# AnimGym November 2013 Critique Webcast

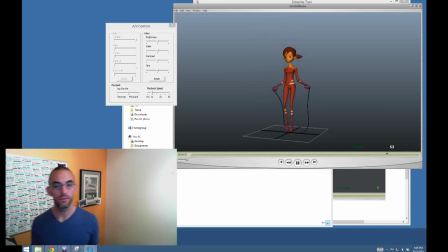57:30 One would be where you have a timed jump where you know this is when the jump is going to happen, and then you kind of make it so that the animation on the upper body, arms, and then the rope is kind of explaining that.
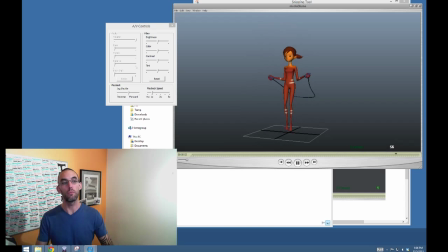57:48 And then the other is you kind of start with, okay, this rope actually needs to get by, and let me kind of like feel out how that's moving, and then kind of like have almost react as the character of this rope coming,
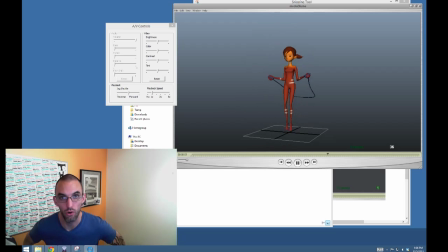58:03 and then start timing that anticipation, the bending over, and then the jump off the ground, and play with the timing. I'm doing this way too slowly, it looks stupid, or I'm not, or the rope is hitting the character, all right, this needs to be earlier.
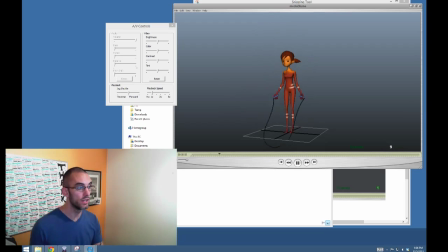58:15 So I would say probably going back, it would be not a waste of time to start 2 shots like that. Take an hour on each one and just see which one is kind of giving you a more natural
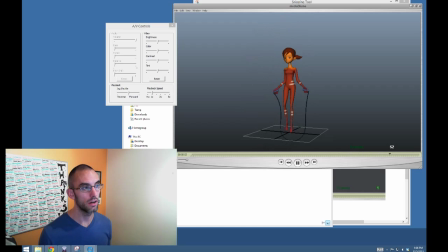58:31 looking jump over a rope that's really there. Okay, because if I cover the rope and just like cover her arms and look just at her body, she's kind of doing kind of a cute little jump. Let me speed it up though.
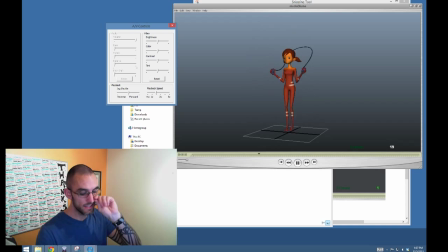58:55 In fact, this is actually very interesting. Sped up and trying my best to ignore what's happening above her head. In fact, I can make this a little bit more elaborate. Here we go. I'm covering the top, and now I'm going to look through my fingers.
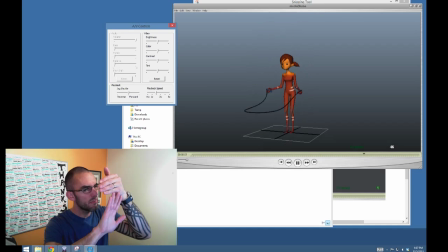59:12 Oh, perfect. Okay. I'm looking at just from the top of her head down to underneath her feet, and I don't get her arms. She actually does look like she's jumping over a jump rope. As soon as I add the rope back again in her arms, it feels like, again, that it's decelerating on the bottom, even at this speed.
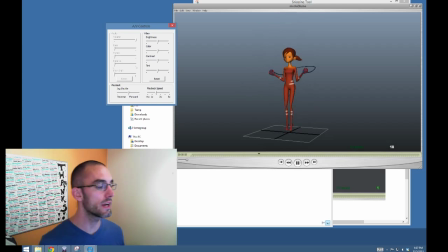59:31 So the first thing I would do is I would speed this all up, and then I would kind of go back into the timing of those arms, hands, subsequently the rope,
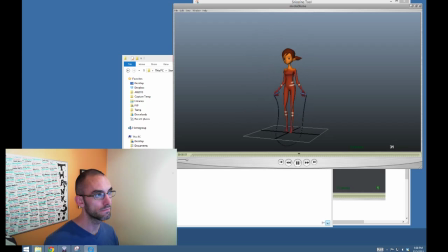59:44 and make that a little bit more kind of the opposite of what it is now.
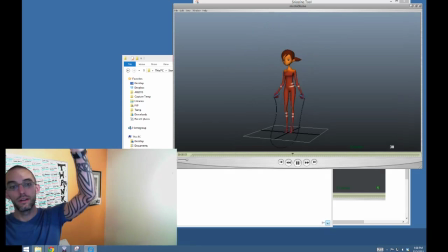59:52 So it would actually be decelerating on the top and quickly going underneath.
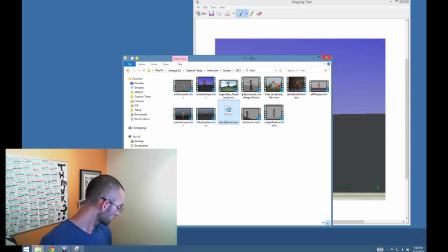59:57 Okay, cool. Thank you. Rock on. Rock on as always. Oh, I got some schmutz on me. Okay.
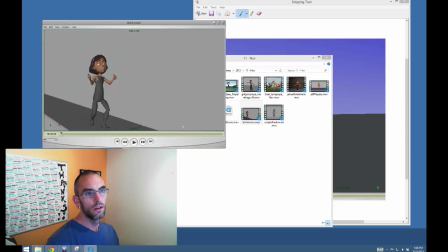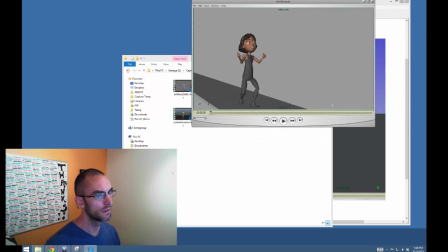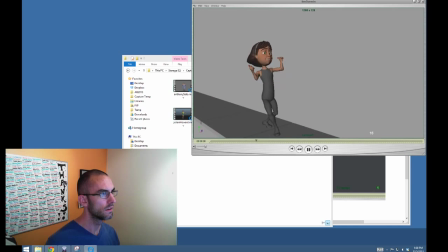Oh, what a treat. Look at this. What a treat. Oh, this is Tim's. Of course. So, of course.
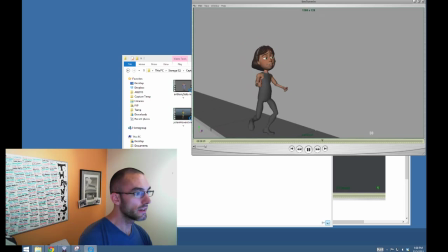60:43 Cool, man. Tim, I'm going to kind of be a little bit more pickier with you.
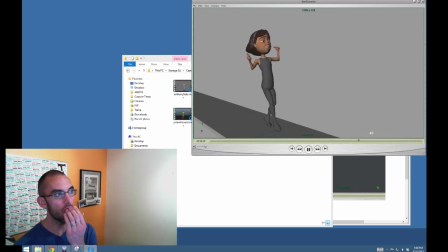60:51 It's not as feminine to have all of that crazy stretching in the chest. I would say that the legs are probably a little bit more where you would put that kind of like cartoony expression of yourself in there, because it kind of looks a little bit like strong,
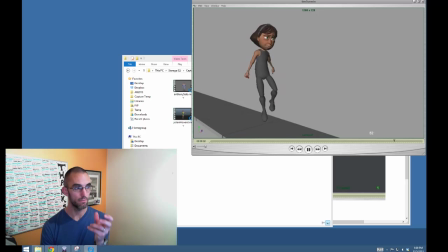61:10 like, you know, Solid Snake military, you know, stomping legs in the end with this kind of almost gelatinous body on top, just a little bit. Okay, so for me, I would say that definitely going into the legs for that cartoony expression would be advised.
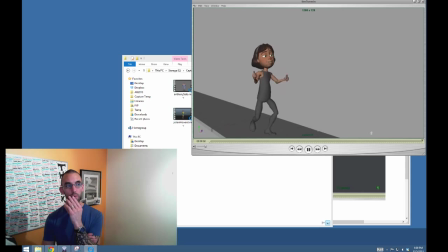61:29 Also, when she lifts her legs up off the ground, I would definitely expect her to be almost pointing her toes the whole time. And
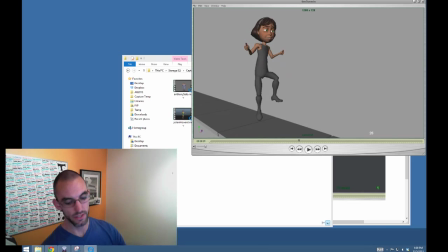61:42 not let her feet kind of get into this flat up here.
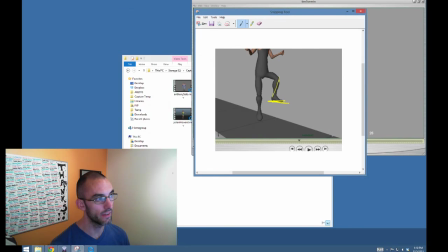61:50 Like almost ever. I would expect that we would just like kind of like keep this, you know, almost ballet like pointed toe, and just like keep it very, very, very you know, graceful and elegant on the top there,
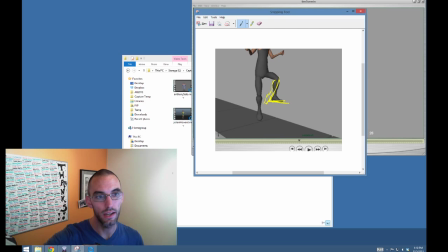62:07 especially on those you know, slow into that like apex pose up there, because that's the cleanest read we're going to get of that silhouette.
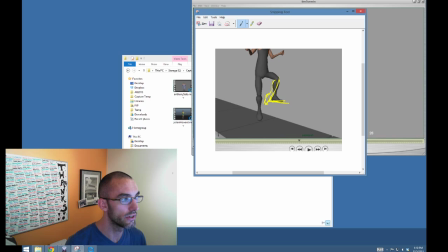62:20 So I would make this, you know, I would make double sure that you're getting kind of an elegant kind of image up there,
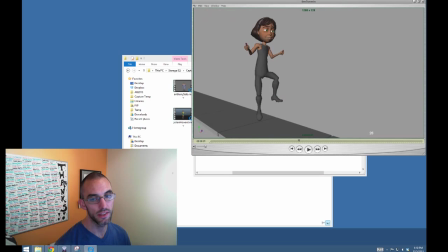62:27 okay, and not this flat foot thing.
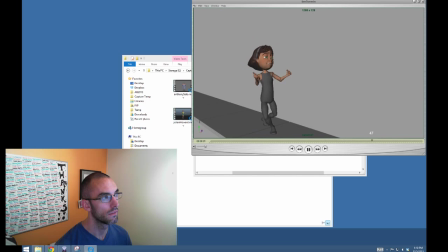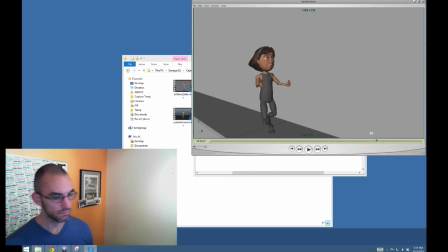62:55 Everyone, please notice how Tim timed. Nicole, this is kind of what I was talking about with you. Everyone, please notice how Tim timed the arms like flawlessly,
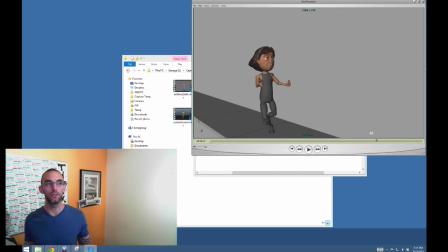63:08 where the jump is kind of like timed with that deceleration of the arms up into here, and it whips them. It like really whips that rope underneath in time for the character to land again.
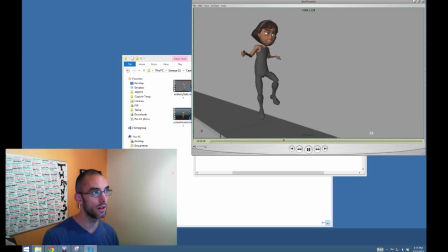63:25 Loving that, and a great arc as well. A really awesome arc. You know, a character 2D would love to come in on this shot and then do the rope that is kind of, you know, explained by this awesome animation.
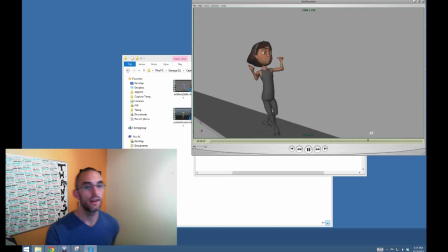63:41 So just another kind of reminder to you guys of how stuck you'd be if you started to try to make like this really super elaborate rope rig, and instead of animating your character really well.
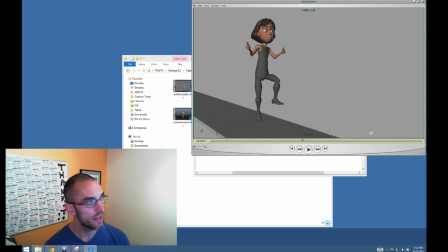63:59 So I just want to point that out. As his foot comes down, it kind of points its toe again, and I only noticed after watching it right here a few times that you're having her land on her toes, and that's fine as well. But what you might want to do is consider, you know,
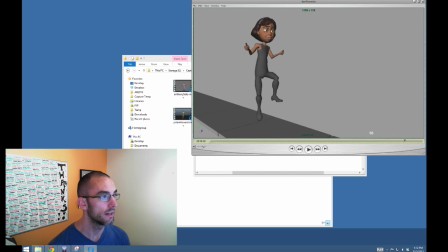64:17 a kind of even more delayed.
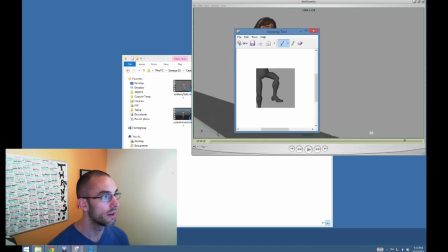64:22 So your pose would be, so your knee pose would be even more kind of backwards than even I drew it before, so that you can get that really nice kind of even long arc that's like nice and like contrast that even spacing like with that
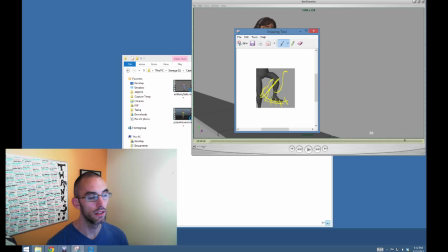64:42 that nice plateau that you have on her Y arc, right? I love seeing that contrast within the pose, within the character rather. So this is just like nice and slowly extending
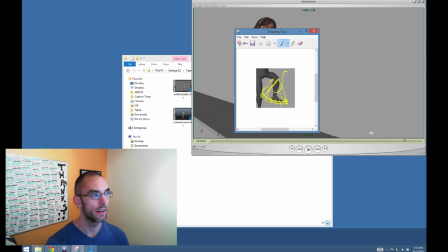64:56 as she starts coming down, and you have that pointed toe out here then,
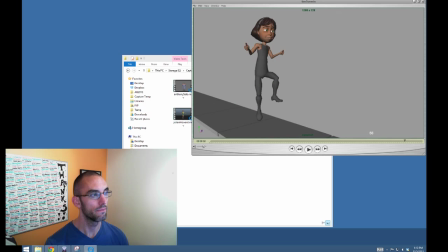65:04 and then it lands on the ground, kind of almost the way you have it. Morpheus kind of has like pretty serious boot feet, so it's kind of hard to make them super elegant at all costs. But yeah, this is very strong.
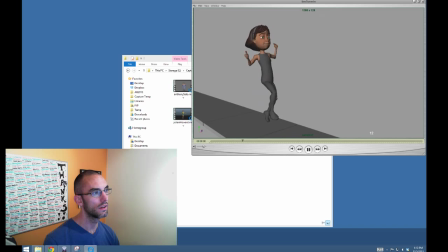I mean, I'm not totally against the cartooniness and the stretch in the spine. I would probably do it about half as much as you did, but I would think that a little bit more in the legs,
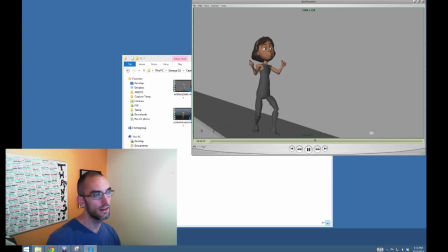65:41 since women are so like hippie, would be at least an easier place to implement it, if not more successful, at least easier.